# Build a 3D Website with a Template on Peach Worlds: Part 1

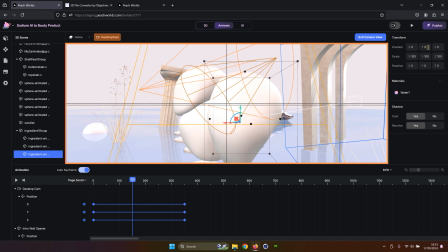[12:15]
And let's record those settings again for each object here, just like so. Okay. And what we want to do now is we want to maybe record first them breaking away from the camera.
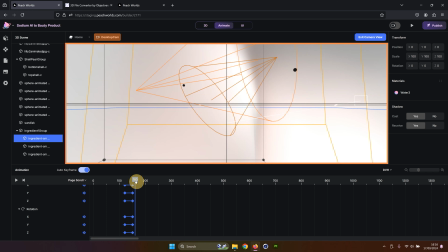[12:30]
So as we're going forward, we want the camera to actually not go inside of these objects, but we want them to move, to push away.
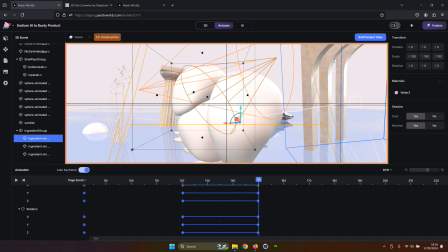[12:39]
And for that, we just need to create a little animation. All right, exit camera view, move to 160 here.
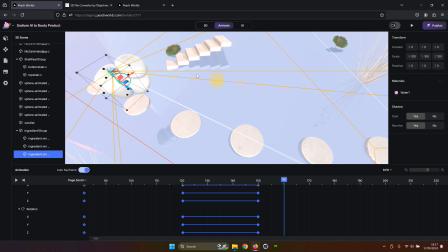[12:48]
And now we can actually move these objects probably just by dragging them away one by one. So this object is going this way. This object we would like to go up,
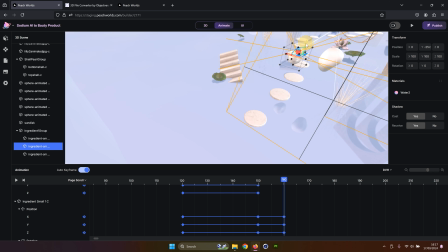[13:03]
and this object we want to go a little bit down and here, just like so. Let's move this a little bit forward. So now we have these frames set up.
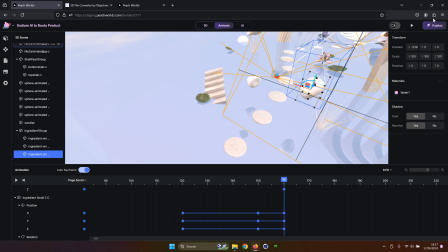[13:19]
We might want them to also rotate a little bit, but before we decide, let's have a look, let's preview.
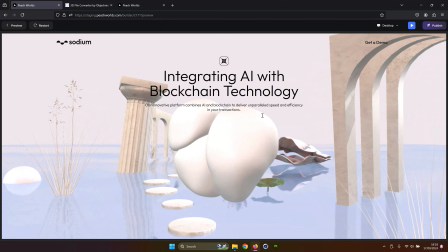[13:27]
So we're approaching the object, and as we come close to it, yeah, exactly.
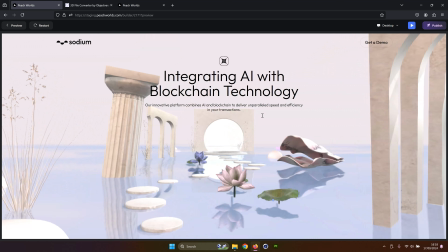[13:33]
This is exactly what we want to have. We want to have this kind of break part to actually continue our journey forward.
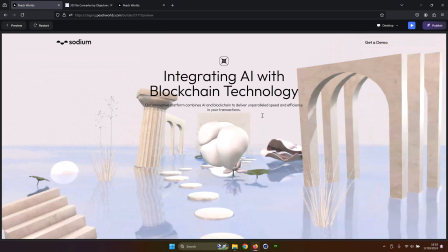[13:39]
All right.
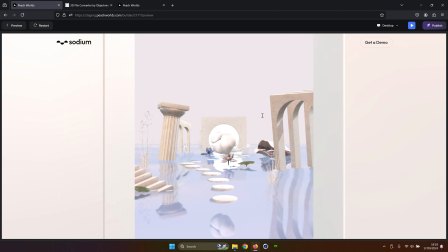[13:40]
What we want to do now is we want to create another animation when these objects coming out of the water are connecting together.
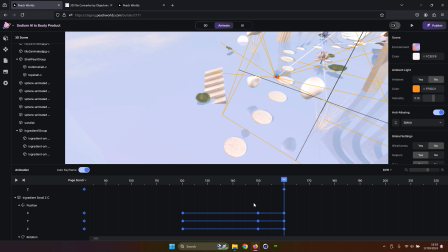[13:48]
So let's do that. Let's go back to our editor. Go back to 120.
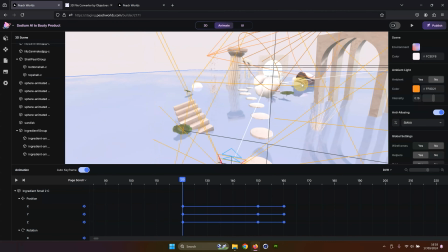[13:54]
Maybe just adjust our camera more like this, so we can see what's going on. And we're going to start this animation from the very first keyframe in the scene.
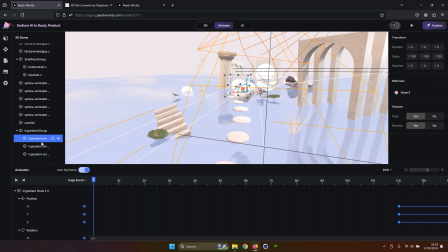[14:06]
So let's go back to the first keyframe in the scene. And what we can do now is we can start maybe with the biggest object and put it in a different position.
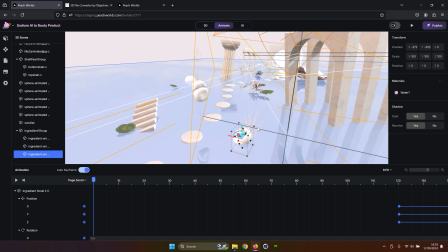[14:17]
So we're going to put it underwater, first of all. Maybe we're going to avoid, obviously, some of the other objects in the scene.
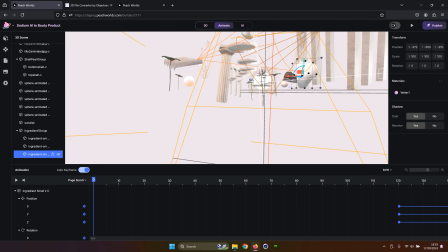[14:26]
Maybe put us in underwater here, and we want to rotate it slightly, so when it comes into the scene,
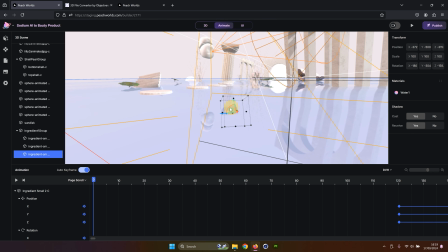[14:36]
it creates this kind of a nice effect. So it's not just floating from a position to another position, but it's also rotating.
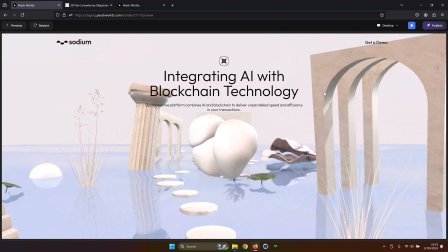[14:44]
And now we can actually preview that really quickly. Yeah, this is how the object is actually going to come into this group.
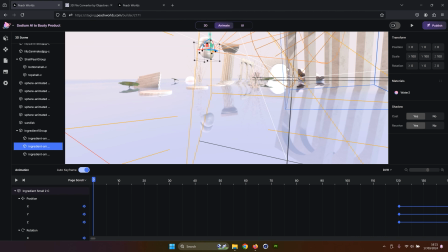[14:52]
So what we want to do, we want to do the same with other objects. Let's do that. Okay, let's animate the rest of those objects that we have in our scene. This one we probably want to just go from the bottom here, because it's not touching any object, and it can just come from the bottom.
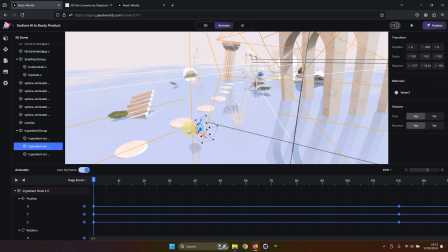[15:09]
We're going to rotate it a little bit as well, so it kind of creates this nice effect of it coming in and sort of rotating in.
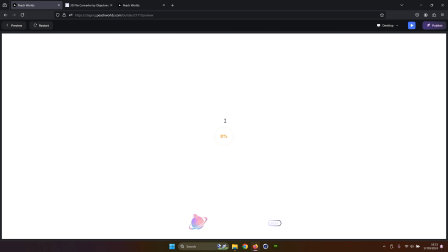[15:18]
we want to preview all of these animations before we're going to sort of make final decision on how they work.
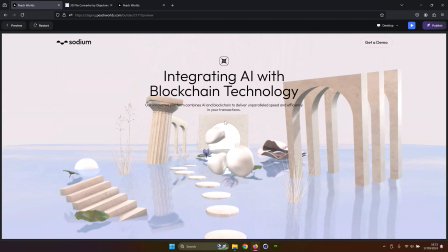[15:23]
So let's do that. All right, so it's coming from the bottom.
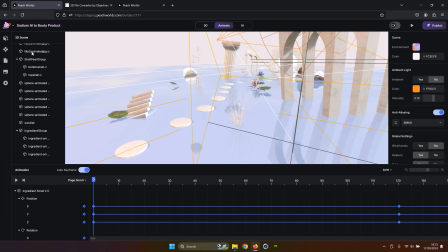[15:29]
It's not rotating as much. I'm not sure why. Well, let's check our settings here on this part. So let's move it a little bit differently, just like so, and see how it looks like now.
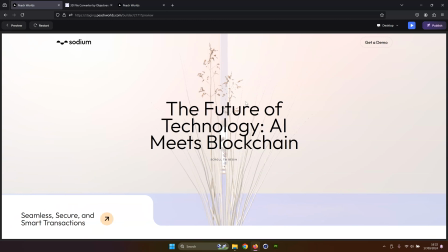[15:45]
All right, so it's coming out. It's rotating a little bit, which is absolutely fine.
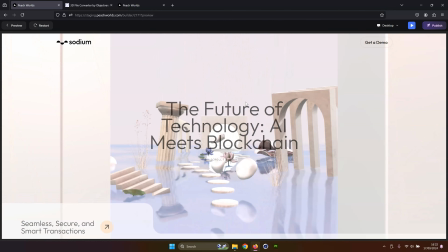[15:50]
We might want to push it a little bit to the side, so it's coming not just from the bottom, but from the left.
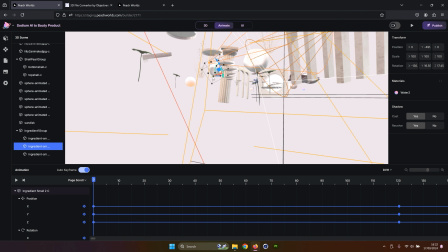[15:57]
Let's do that now. We have it, and we pushed a little bit this way.
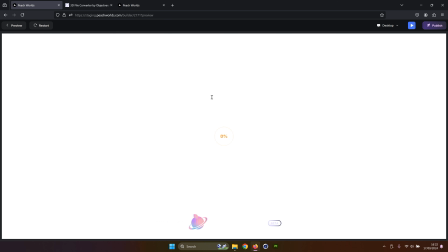[16:03]
Quick preview again. And you notice why I'm previewing these things like that is because I already have those frames.
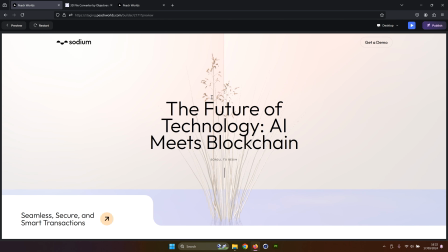[16:10]
I don't want to touch anything. I just want to change in the specific position.
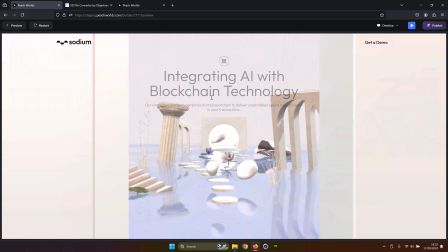[16:15]
So I don't want to come back and then, you know, find the frame that I selected already.
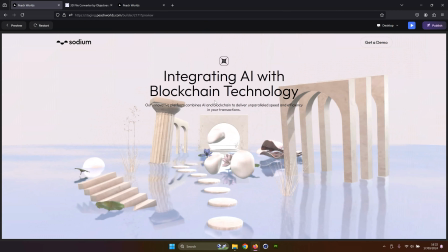[16:20]
And it's just easier to do that. Okay, perfect.